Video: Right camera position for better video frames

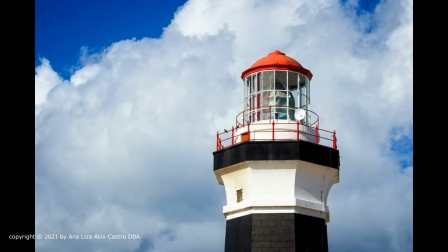0:15 Just like it is seen from a single point of view, like a fixed camera, the framing of the image of a subject like this lighthouse is critical to obtain a good focus of the subject being taken.
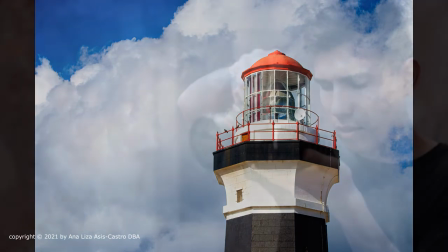0:29 In this video, I'll show you how you can't position your recording device such as your camera,
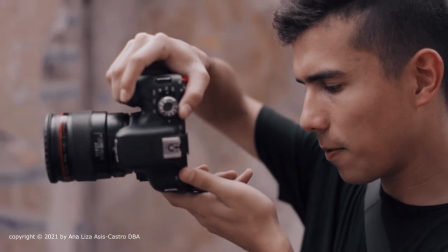0:35 laptop, or mobile phone to achieve a good frame of yourself when filming.
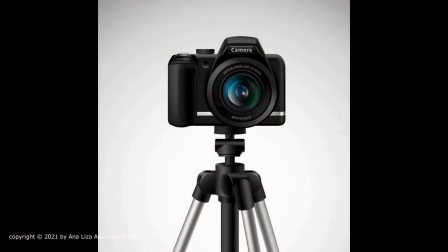0:41 some important reminders if you're using a camera it is best to use a tripod stand
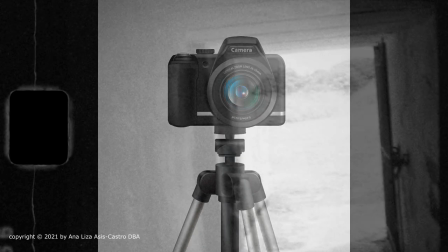0:47 for your camera because your hands can be wobbly using a stand will
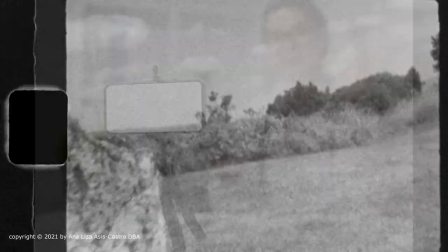0:53 create stability on your films if you're using a mobile phone you
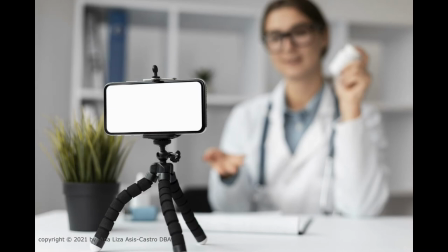0:59 might also want to use a stand or a tripod however there are many
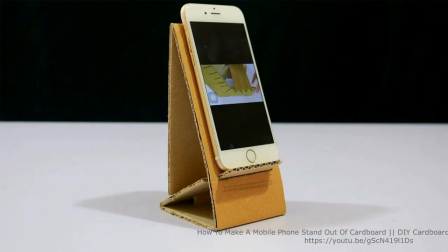1:04 bright ideas to have a mobile phone stand you can create a cardboard dock or use the egg box as your mobile
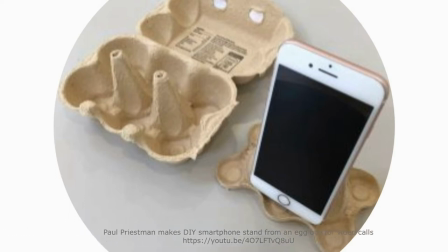1:13 phone stand some actually uses a coffee mug and in would insert their mobile phone if it will fit
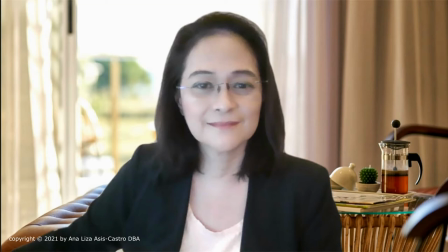1:22 notice that i who is the subject of the photo appears at the center this is how it should be when you film a video or when you are in a video chatting app like Zoom or Microsoft Teams.
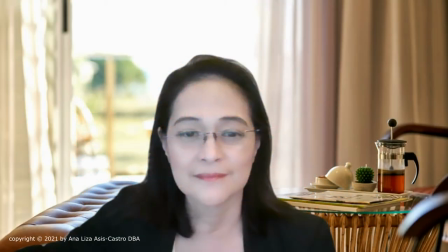1:36 There are times that you will see images in videos or in Zoom that look like this.
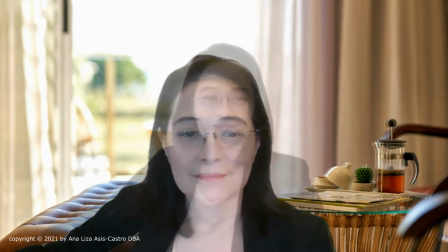1:42 In this photo, I was seated too low. Notice also that my image seems small.
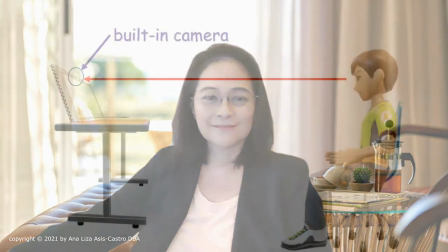1:50 This is because I am far away from the camera.
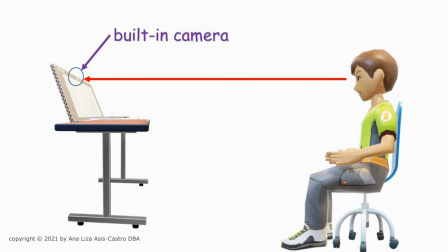1:55 This is an example of how far a subject could be from the camera.
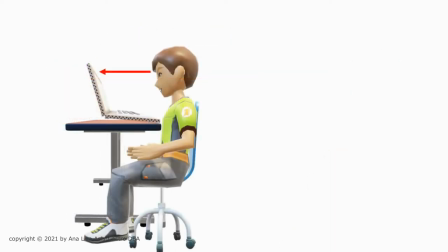2:03 However, if the subject is too close to the camera,
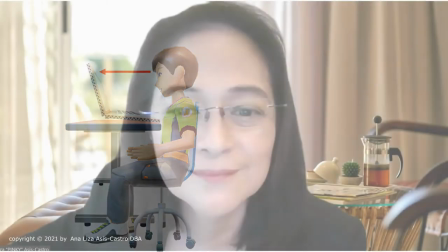2:07 the image will be big and my face was even bigger as I got closer to the camera.
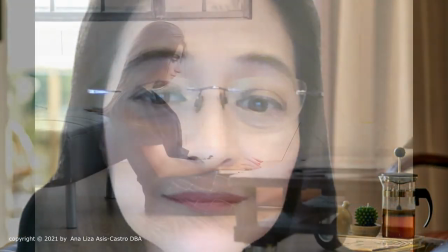2:14 Now if you are too high from the camera frame, part of your head can be chopped off.
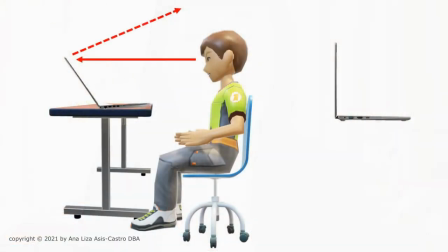2:21 How about if the camera is facing upwards well it will capture the space on top of the head of the subject
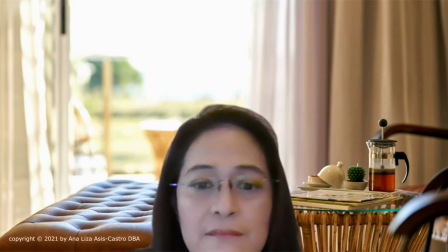2:30 how does this look like this is how it would look like my head seemed to be crawling upwards
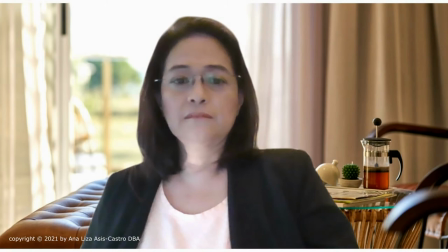2:38 sometimes you will see that the subjects seem to be big and overpowering this
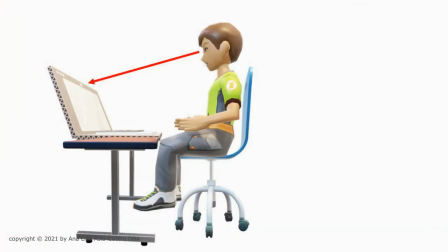2:45 happens when i sat higher than the level of the camera just like in this illustration.
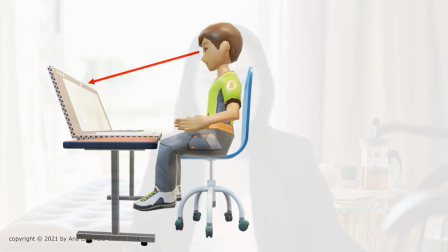2:51 The subject could also be standing up. Now in this photo, I seem to be smaller.
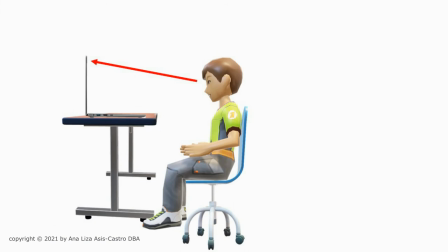2:59 This is because I was seated lower than the camera level. If we are using our laptop, it is our tendency also to make the screen to our eye level which makes us smaller in the frame.
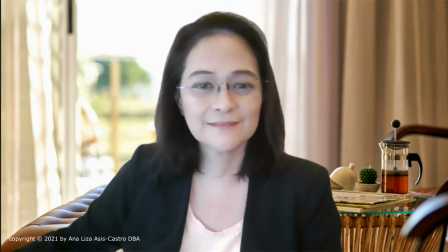3:14 What we should remember is it is not really the techniques of filming that makes the video frames nice. It is really all about you, the subject that makes a big difference on how this video will come out. The video or how you must appear on the screen should be even.
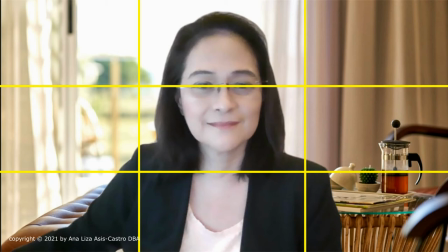3:34 The camera should be a third away from the top and two-thirds away from the bottom. Look at the yellow lines on the photo. The one-third away from the top is at my eye level. How did I do this? I made sure that the camera is to my eye level.
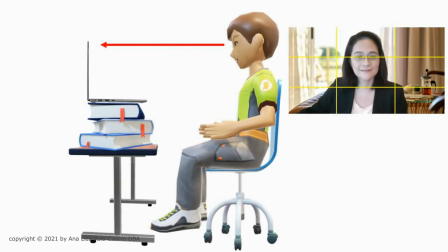3:53 If my table was too low, I place books underneath to increase the height of my camera to my eye level.
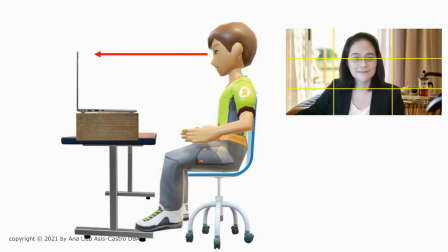4:03 Or sometimes, I would use a box underneath my laptop because I used a built-in camera of my laptop.
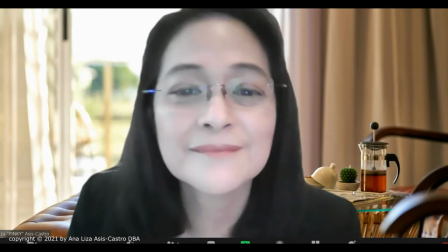4:13 I adjust my seat so that I am not too far from the camera, neither am I too close.